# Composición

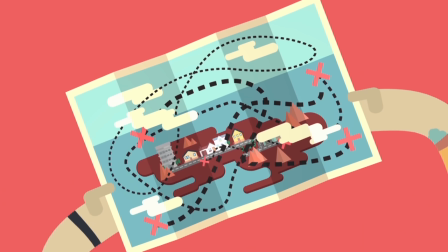(0:04)
Imagina que tienes un mapa de una ciudad, pero el mapa está tan desordenado que es muy difícil ver cómo llegar a un lugar específico.
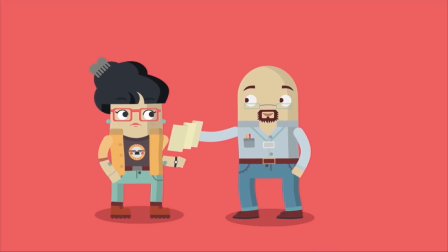(0:11)
Ahora, imagina que llega alguien y te ordena el mapa, deshaciéndose de lo innecesario y acomodándolo de forma correcta.
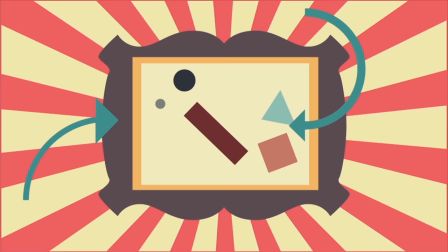(0:18)
Una buena composición es el resultado de una imagen ordenada, armoniosa y balanceada.
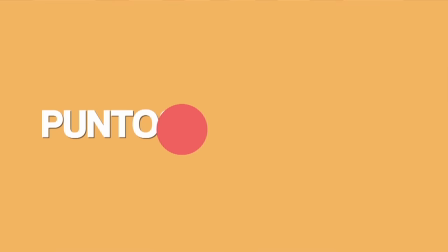(0:23)
Esto permite guiar la mirada y los sentimientos de quien la observe. Entre los elementos que ayudan a hacer una buena composición se encuentran los puntos focales.
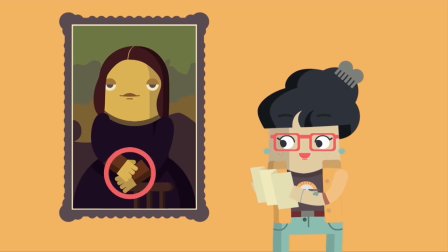(0:32)
Estos puntos son los lugares en los que se busca ubicar la mirada del espectador, porque ahí es donde sucede algo.
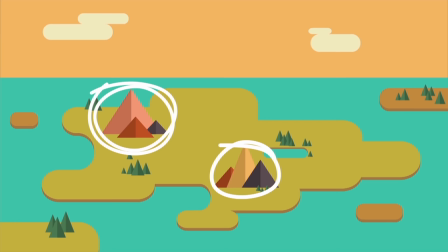(0:38)
Hay que asegurarse que toda la composición trabaje hacia el punto focal.
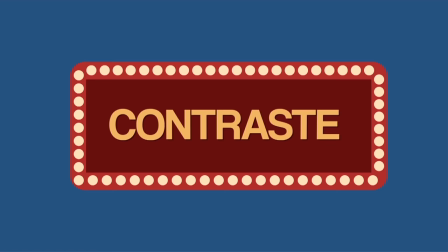(0:43)
El contraste es una forma muy efectiva de poder dirigir la mirada de la audiencia hacia el punto que se quiere resaltar.
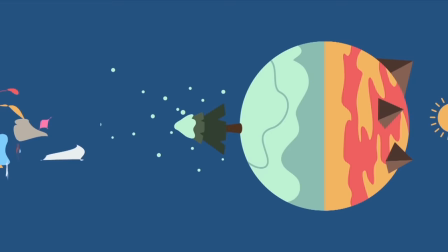(0:49)
Entre los ejemplos más comunes de contraste se encuentra claro y oscuro, detallado e impreciso, frío y cálido.
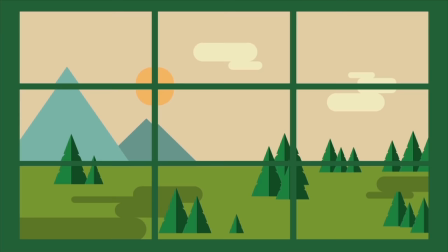(0:57)
Dos de los métodos para ubicar los puntos focales son la ley de tercios y la proporción áurea.
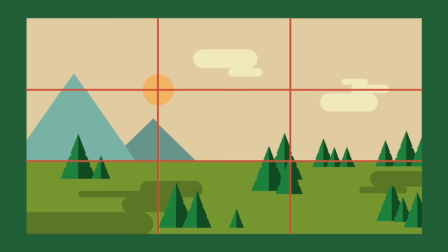(1:02)
La primera es cuando dividimos una imagen en 9 partes iguales para obtener una grilla.
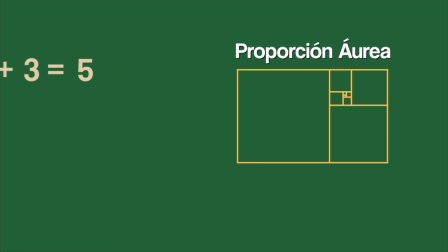(1:07)
Trata de poner los puntos focales en estas líneas o en las intersecciones.
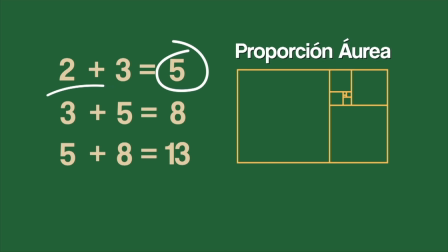(1:11)
Por otro lado, la idea de la proporción áurea es que en la naturaleza se encuentra repetidamente una cierta secuencia, en la cual un tercer número equivale a la suma de los dos anteriores. Si se ve esta fórmula gráficamente, tendríamos líneas que se vuelven infinitamente más grandes o pequeñas, siempre dentro del mismo parámetro.
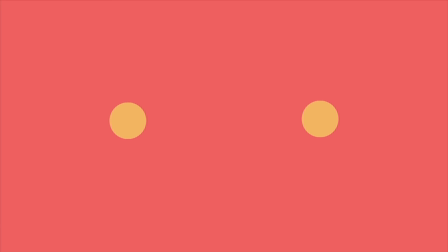(1:28)
Esto nos da la espiral áurea. Lo que se intenta es calzar la imagen con esta espiral. Cuando se encuentran dos puntos focales en una composición, una línea imaginaria se va a crear entre ambos.
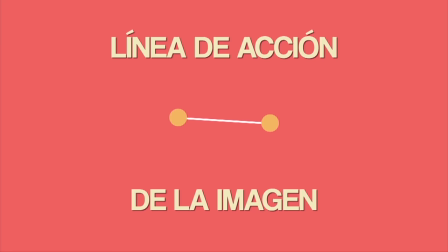(1:40)
Esta línea es importante para una composición, se le llama la línea de acción de la imagen.
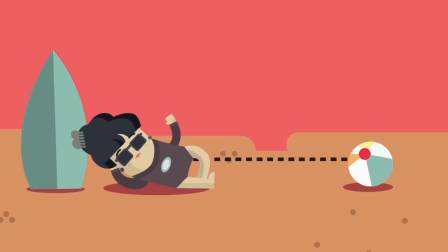(1:45)
Existen tres tipos: horizontales, verticales y diagonales. Las horizontales dan una sensación de estabilidad y paz.
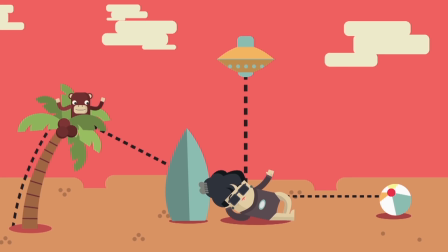(1:52)
Las verticales sirven para temas de grandeza y divinidad. Y las diagonales son excelentes para resaltar acción y dinamismo.
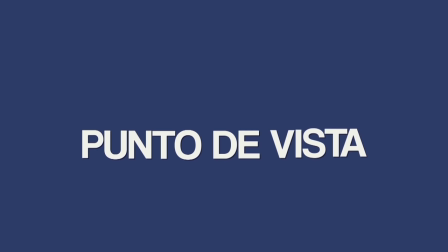(1:59)
En caso de duda, se recomienda usar diagonales. Otro elemento que sirve para componer una ilustración es el punto de vista.
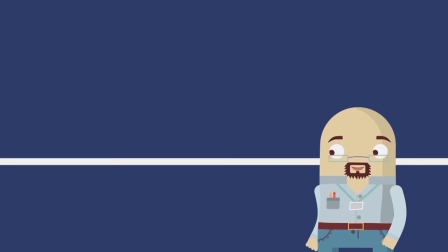(2:06)
Este depende de dónde se coloque el horizonte. Allí vamos a estar colocando la mirada del espectador.
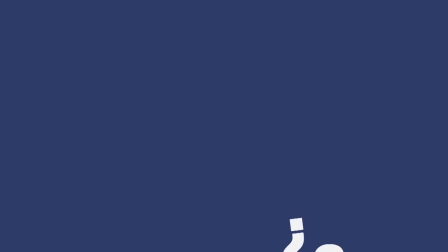(2:12)
Si el horizonte se deja en el medio, se ve demasiado planeado. Si se saca del encuadre, se puede perder al espectador.
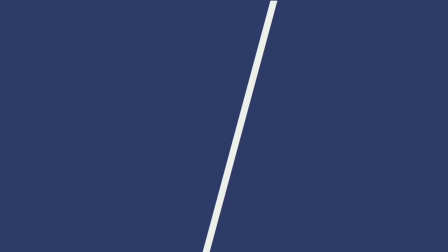(2:18)
Si lo inclinamos, el resultado es más dinámico. Si no sabes dónde ponerlo, ponlo en un tercio. Piensa que tus composiciones están llenas de caminos.
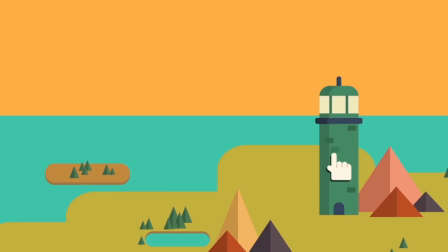(2:28)
Y es tu deber como artista escoger, limpiar y unir esos caminos para facilitar la lectura de tu imagen.
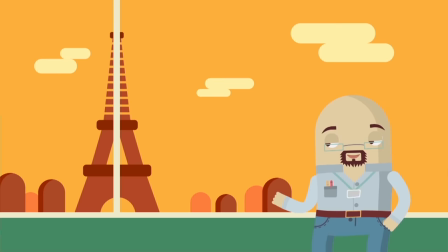(2:34)
Esos caminos pueden estar presentes como líneas en la imagen o ser imaginarias, como la mirada de uno de tus personajes.
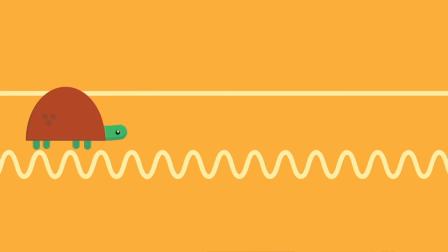(2:43)
Recuerda que las líneas limpias y rectas son rápidas de leer, mientras que las curvadas e intrincadas hacen la lectura más lenta.
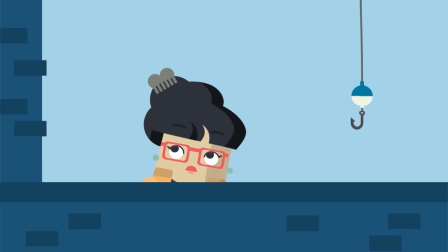(2:51)
Una buena composición no está completa sin atrapar la mirada de tu espectador. Esto se consigue manteniendo su vista lejos de las orillas de la imagen.
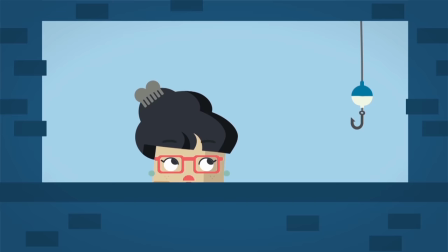(2:59)
Coloca líneas o barreras que detengan y redirijan sus ojos.
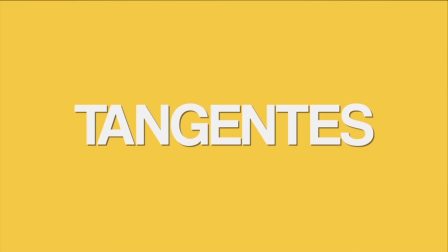(3:03)
Si no sabes qué colocar, oscurecer con una viñeta es una forma sencilla de conseguir el efecto.
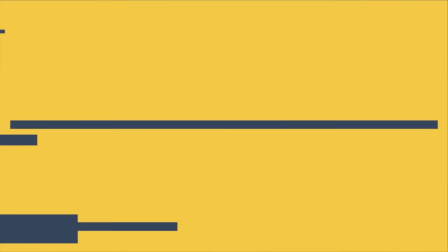(3:10)
Las tangentes son otro de los elementos que quieres evitar en tu composición.
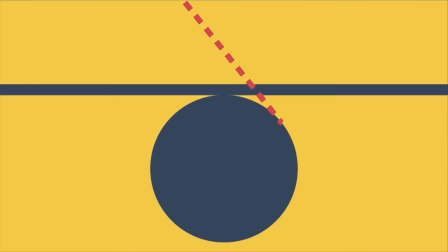(3:14)
En geometría, una tangente es una línea que toca a otra en un punto sin cortarse.
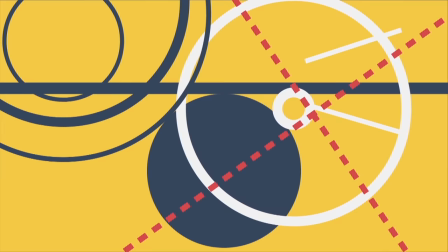(3:19)
En una composición, estos puntos llaman la atención de forma innecesaria y dificultan la lectura de la imagen.
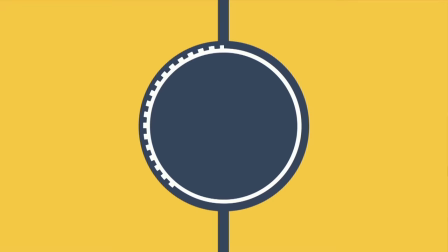(3:25)
Si te encuentras con un problema como este, separa los elementos o, mejor aún, superponlos.
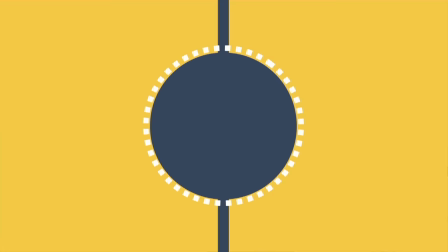(3:31)
Así vas a enfatizar la profundidad de la imagen.
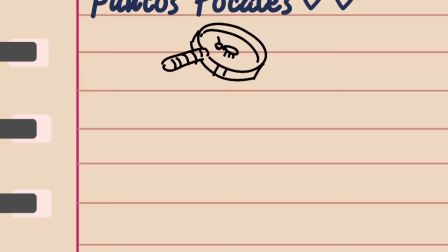(3:36)
Ahora sabes que es necesario tener puntos focales en una composición, que la forma más indicada de hacerlos es por medio del contraste.
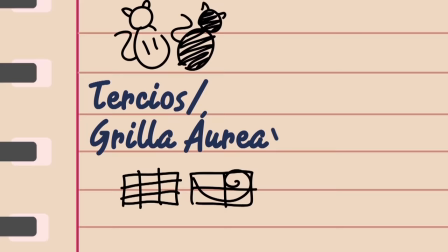(3:43)
Ya sabes ponerlos en los tercios o en los puntos áureos.
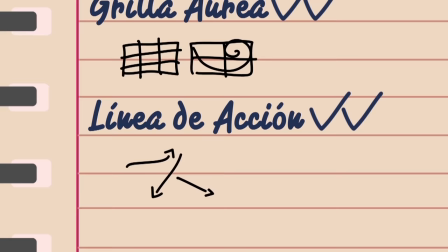(3:46)
Si tienes más de uno, utilízalos para que tu imagen tenga una dinámica horizontal, vertical o diagonal.
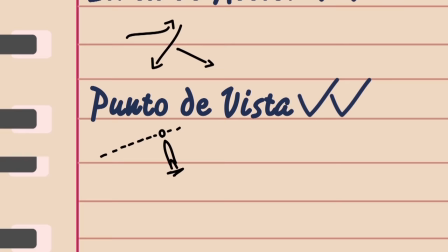(3:52)
Sabes que el punto de vista afecta la sensación que la imagen transmite,
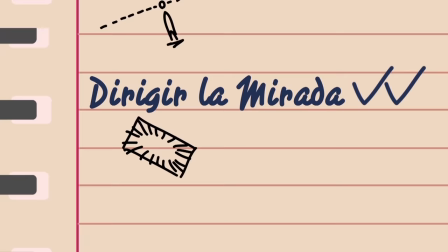(3:56)
que puedes crear caminos para dirigir la mirada y evitar que abandone la composición, además de cómo evitar las tangencias y cómo solucionarlas.
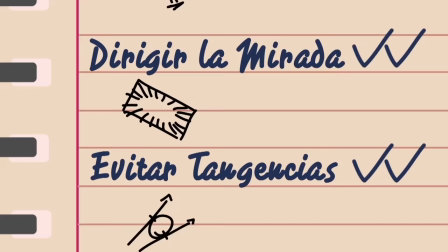(4:04)
Ahora que tienes estas herramientas, puedes aplicarlas a tu próxima ilustración.